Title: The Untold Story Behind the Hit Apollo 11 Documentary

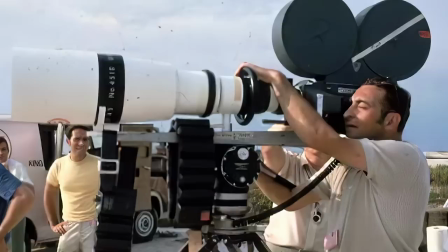Since these cameras were huge, Kameki turned to camera operator Urs Furr, whose name means bear,
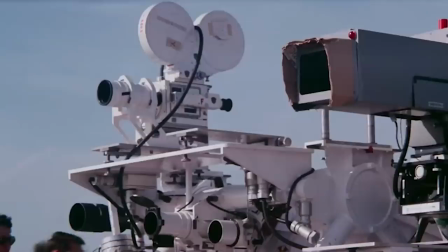because he was one of the few camera operators in the world who could shoulder mount the camera when needed.
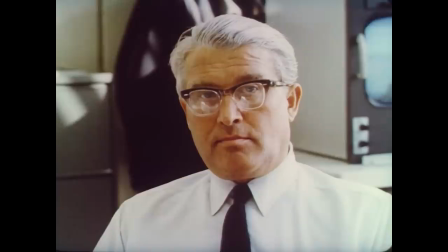Furr would be stationed outside of the launch while Kameki was inside the firing room with the likes of Wernher von Braun. Kameki was allowed inside with his camera, film, and tripod, but nothing else.
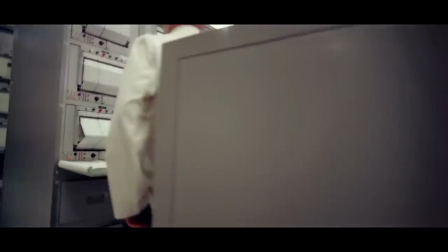He was given a NASA camera operator to help him film the launch room inside.
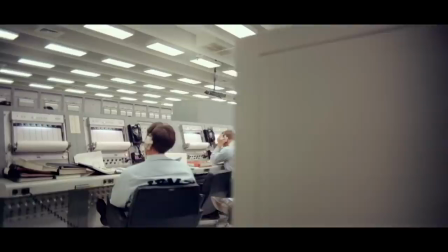Some of the most impressive shots in the Apollo 11 documentary looked like they were filmed using a dolly, but in reality, Kameki had his NASA camera operator find a wheelchair and push them around so Kimeki could nail these shots.
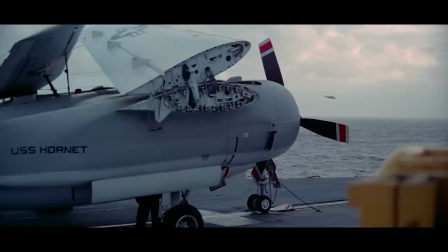I love it. Anyways, Kimeki filmed the mission from the ground in Florida, Houston,
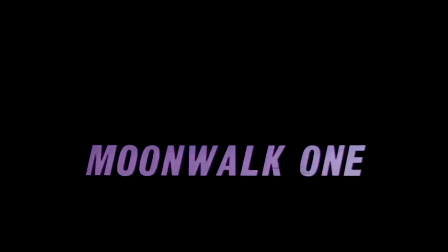and onboard the USS Hornet over the next nine days with his small crew and
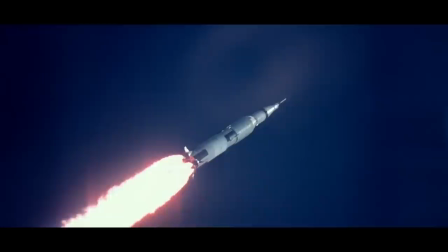pieced together the film Moonwalk 1 that was released a year later in 1970,
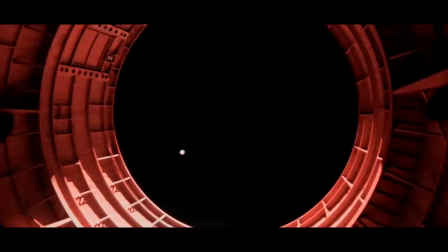which over time developed a cult following. If you'd like to watch it, you can click the card above.
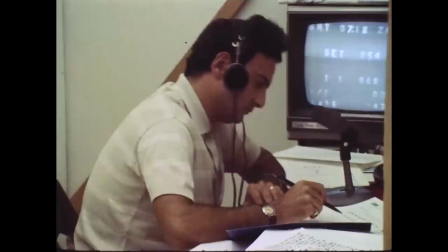Now here's where even more technical hurdles come in. NASA could not use any of the 70 millimeter film for their public affairs purposes.
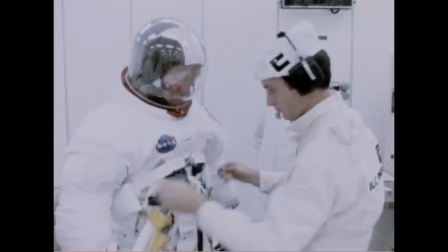They just simply didn't have the cameras or projectors to utilize it. So they had it transferred to 35 millimeter and 16 millimeter film stocks,
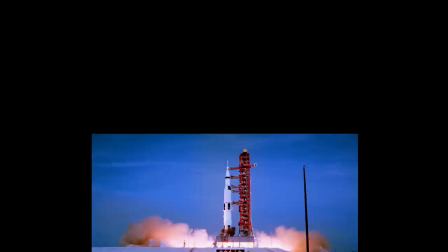chopping off the sides and degrading the quality so that the rest of the world could use the footage.
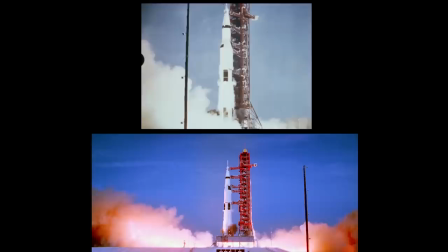You're feasibly cutting the resolution in half or into a quarter of what it originally was. Now this makes sense from a logistics standpoint,
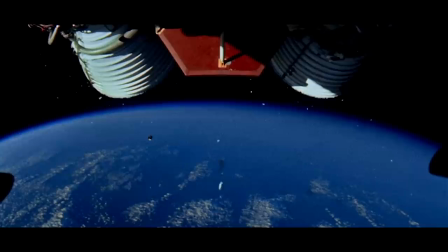and Kimeki opted to finish Moonwalk One using the standard 35mm film stock, half the size of his 65mm film from the launch,
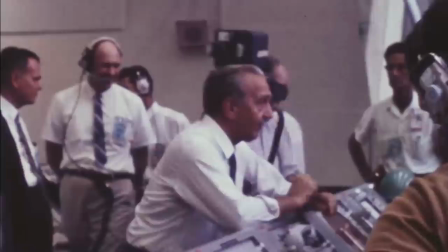likely due to post-production costs and having other camera angles that were originally filmed in 35mm by NASA camera operators. Since NASA didn't even have a Taddeo projector to play the 65mm film negatives back with, it was just put into an archive and they let the public use the 35 and 16mm film transfers for almost 50 years. Fast forward 47 years,
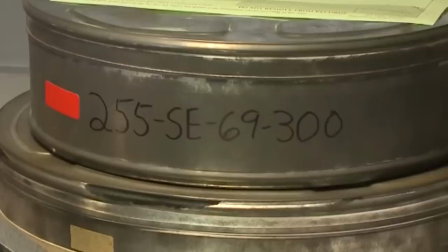and film archivist Dan Rooney and his team at the National Archives and Record Administration came across these huge film canisters,
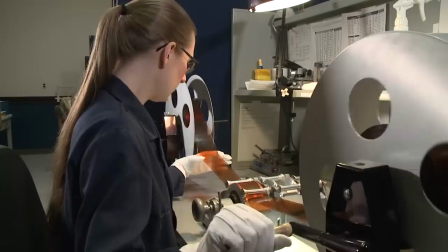62 of them having labels related to Apollo 11.
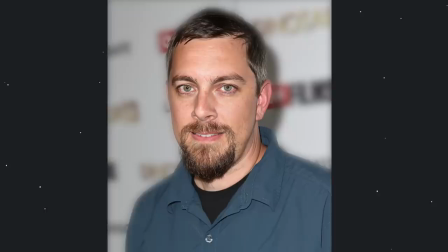They take out the film and realize that it's a very strange film stock, but it was in incredible condition. He reached out to experienced large format filmmaker Todd Douglas Miller to help figure out what was exactly on the footage.
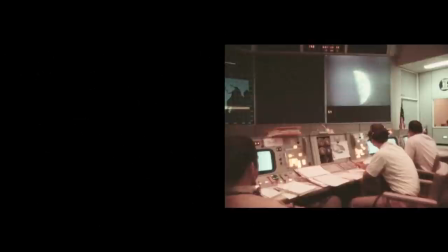Well, it turned out to be a goldmine. Miller quickly began working with the post-production house Final Frame in New York City
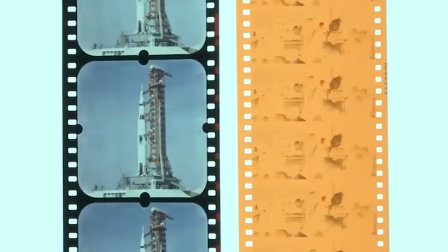to develop a film scanner that can take in this rare 65mm film.
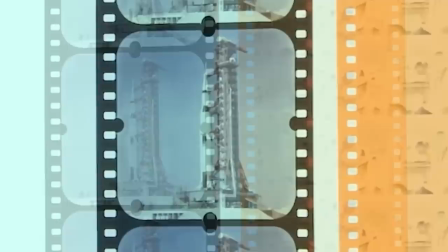Along with the 70mm engineering film also used that was the total opposite in terms of dimensions.
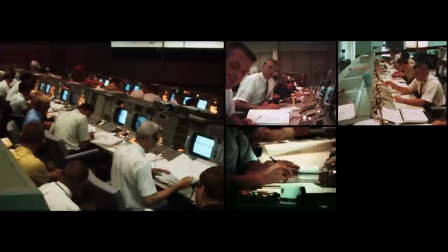It was taller than it was wider. They were able to build a scanner that could take film as small as 8mm up to 70mm. with the ability to scan up to 16K resolution. Now, yes, there is no TV on the market today that can play back 16K resolution, but in the film and TV business, we like to scan our film in a higher resolution.
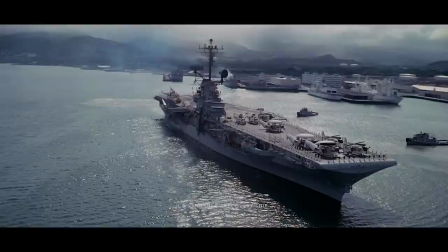That way they get the best color, sharpness, and ability to stabilize or reframe the footage.
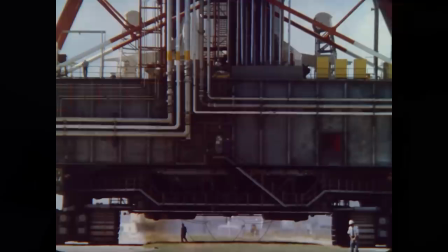To give you an idea of how different the footage came out to be, here are some examples. Here, we're first looking at a shot of the crawler going down the crawlerway from the film Moonwalk 1.
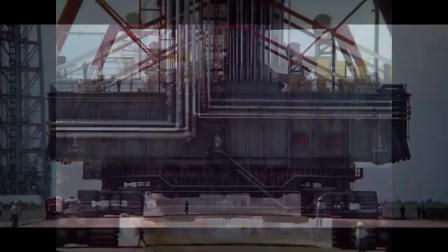Remember, this is the 35mm scan of the 65mm Todd AO, cropped on either side.
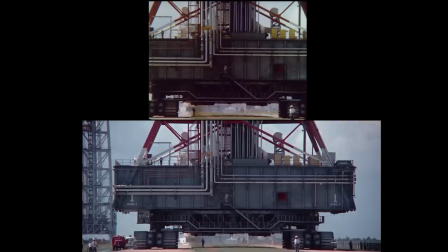Now here is the exact same shot, but from the 65mm Todd AO.
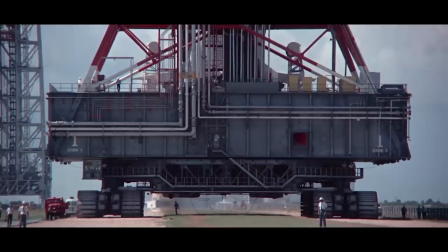Holy cow, there is no doubt that this shot makes a way bigger impact with the wider aspect ratio. The framing feels less cramped, because that is what the camera operator was seeing through his viewfinder.
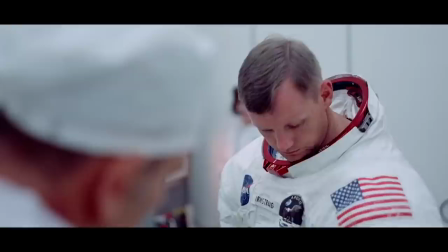Here are a few more examples for us to compare.